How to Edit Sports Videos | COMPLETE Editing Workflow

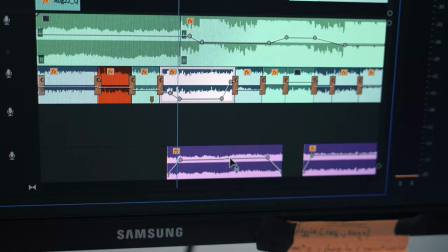981s
And I adjusted the music here to come a little bit quieter as commentary, which is down here, appears.
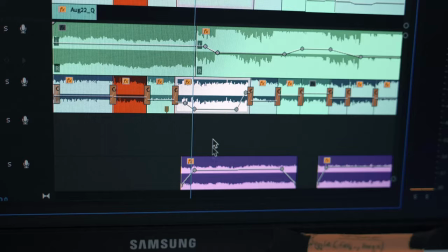988s
So that when you play through, the commentary kind of goes over the cam audio and the music.
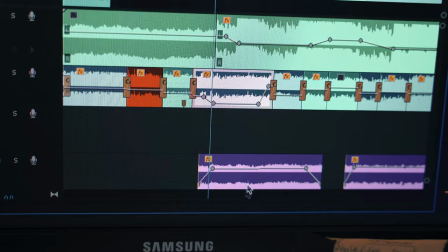995s
And the music and cam audio are ducking under to accommodate the voice of the commentator, so you can actually hear what he's saying.
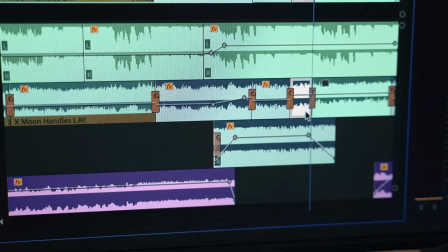1000s
And I did that throughout the whole video.
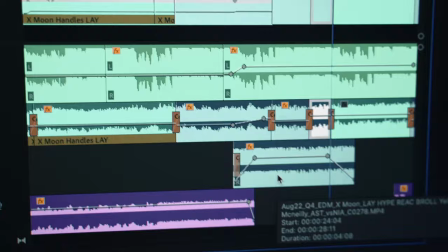1002s
So like right here, I actually grabbed another piece of audio of the crowd yelling and added it to
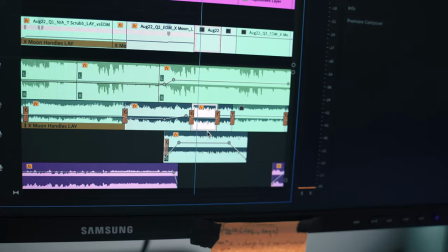1011s
this shot so that the crowd would sound a little bit louder. So when you play that back now, there's the cam audio of the crowd yelling, which is this one.
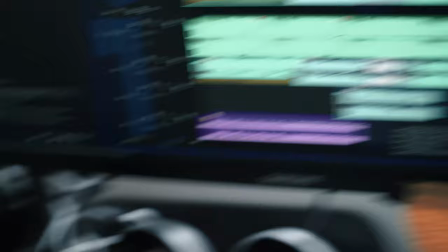1019s
And then there's also additional crowd noise from this, which is from a different clip. So that just kind of like makes the crowd sound louder and makes the whole thing more intense. But yeah, that's like the audio for this wasn't too crazy. So all I needed to really do now, because I have this for 16:9, is cut it for 4:5 for Instagram and then deliver both of those versions. And we're done. That's how I do an edit. So here is the final result.
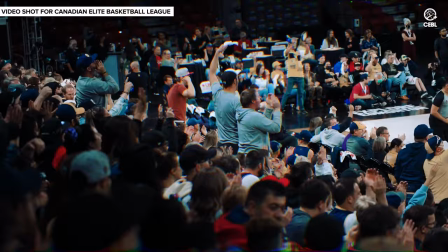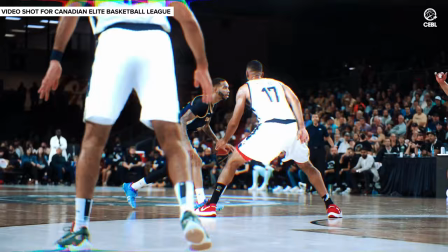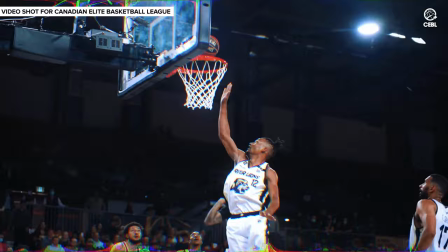1054s Xavier Moon, get out of town. Give me a break. Here's Xavier Moon, little up fake, wants the drive.
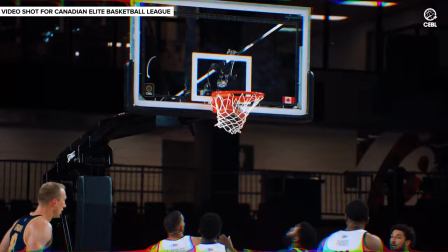1062s Xavier Moon, high glass. Sweet move by the MVP.
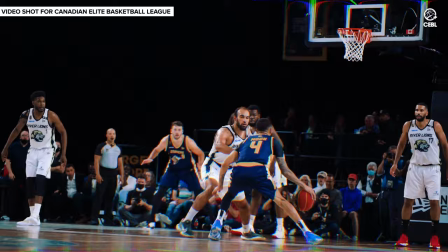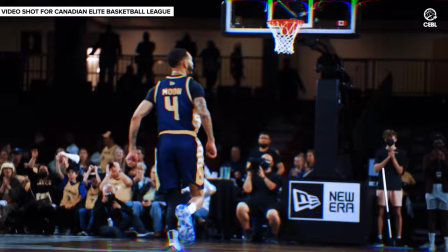1073s Puts up the shot and drills it. Xavier Moon. Unbelievable.
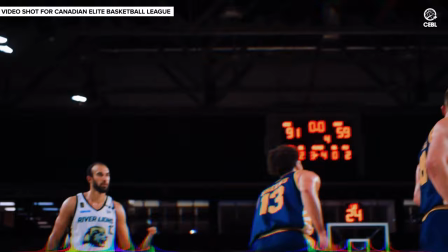1080s Niagara can't secure the ball. Here's Xavier Moon. Are you kidding?
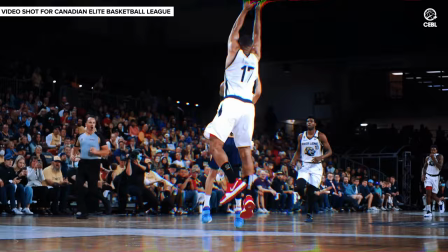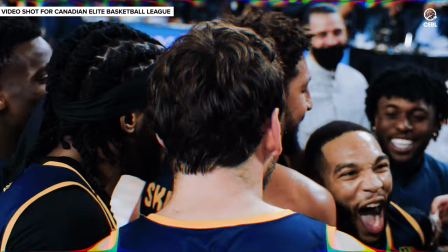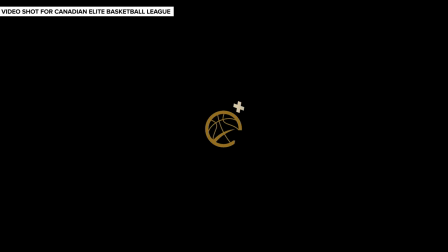That's going to be all for this video. If you liked it, then please make sure to hit the subscribe button, because I post videography and video editing tips and tutorial videos similar to this one on a regular basis, and I would love to have you around for that. And if you enjoyed the video, then please make sure to hit the like button, because that tells the YouTube algorithm to recommend this video to more people. And the more people see this video, the more people it can help. So I'd really appreciate that. Additionally, if you like the way I color graded this video, then the LUTs that I used actually are for sale on my website,
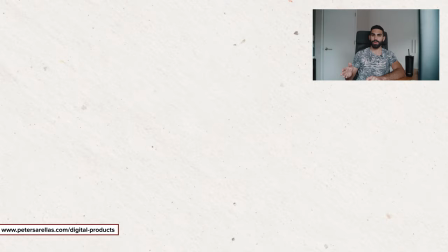1131s
www.petersarellas.com/digitalproducts. That link will be in the description. So if you want to pick up some LUTs to make your basketball videos look cool and support me at the same time, you can go do that at the link in the description below. Anyways, that's going to be all for this video. So until next time, peace.